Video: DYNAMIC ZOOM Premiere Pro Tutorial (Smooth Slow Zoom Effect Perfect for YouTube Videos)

Something is happening on the screen right now that I do in all of my YouTube videos, especially the talking head A-roll shots, but not all of them. Can you tell what it is? Here's a hint, it's not happening anymore. And now it is. In this video, I'm gonna show you how to create this dynamic and smooth slow zoom effect in Premiere Pro.
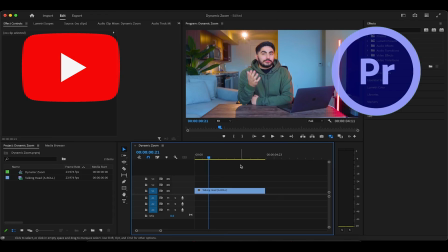17s
I'll also tell you how I use this immersive zoom technique in my videos. Diving into Premiere Pro, you can see this A-roll video of me on the timeline.
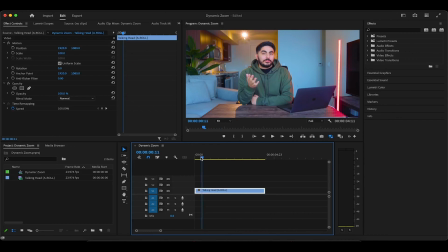25s
And to create this zoom effect, first make sure your playhead is at the very start of the clip and that your clip is highlighted. Then, in Effect Controls, we're going to create a keyframe for the scale parameter.
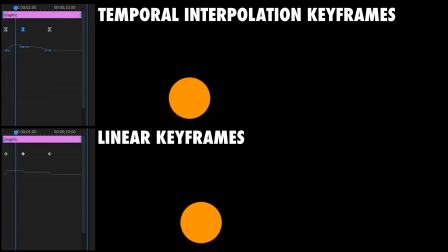36s
If you're unfamiliar with keyframes, I have a beginner tutorial on my channel that I'm going to link at the end of this video.
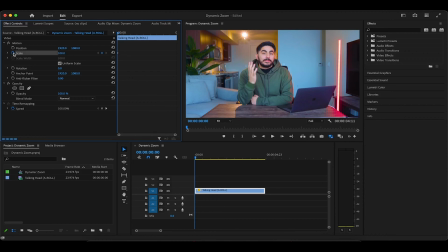42s
Now, after creating the initial starting keyframe, let's drag the playhead to the end of the clip and then increase the scale value to somewhere in between 105 to 110. This can change on a clip-to-clip basis, but in this example, I can go all the way to 110 and the zoom doesn't even reach my laptop, which is great. In the end, it really depends on a couple of things like camera placement and if I have certain things on the desk.
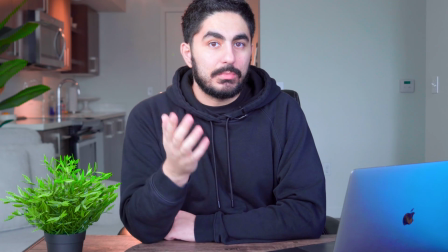66s
But my main rule of thumb is that I always have to be fully in frame, so the zoom effect will never reach the top of my head or my arms, because that will look ridiculous.
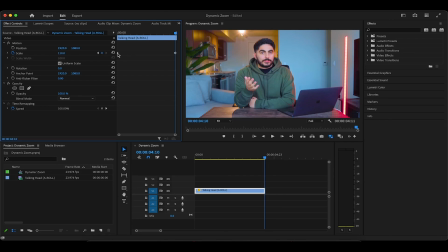74s
Now, if you're familiar with keyframes, you'll know that there are actually different type of keyframe variations like the ease in and out options. But for talking head A-roll videos, I actually leave the keyframes as linear, and I'll even drag the second keyframe to the very, very last frame before the cut.
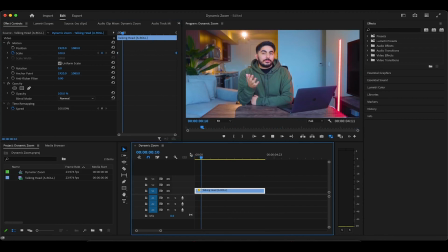94s
Now, when we watch it back, you can see in real time how the keyframes create that slow zoom effect. I don't want to chalk it up to retention boosting because I actually like how it looks in my videos, but the non-stop linear zoom does give the video an immersive, faster paced feel. And the cut, like the one that just happened, gives that pattern interrupt that keeps the viewer watching. But at the same time, I script all of my videos word for word, so those cuts were gonna be there anyway. Now, you may have been noticing when two talking head videos are back to back, I don't apply the zoom effect to the second clip. And this is because it can be disruptive to constantly watch A-roll videos that are zooming in.
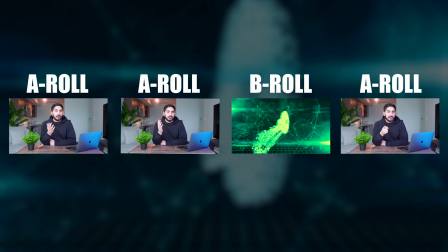129s
Again, my rule of thumb is that I will only apply the dynamic zoom to the very first talking head
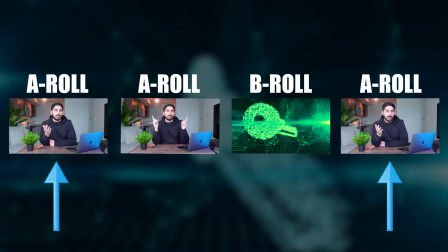134s
A-roll clip and any other talking head A-roll clips that directly follow a B-roll clip. I'll also apply this effect to certain B-roll footage, stock or otherwise, that I feel could benefit from the added zoom. But of course, that's up to your discretion. Thank you for watching, liking, and subscribing, guys. To learn the ins and outs of keyframes and what's possible with them, consider watching the 6-minute tutorial on your screen now, and I'll see you there.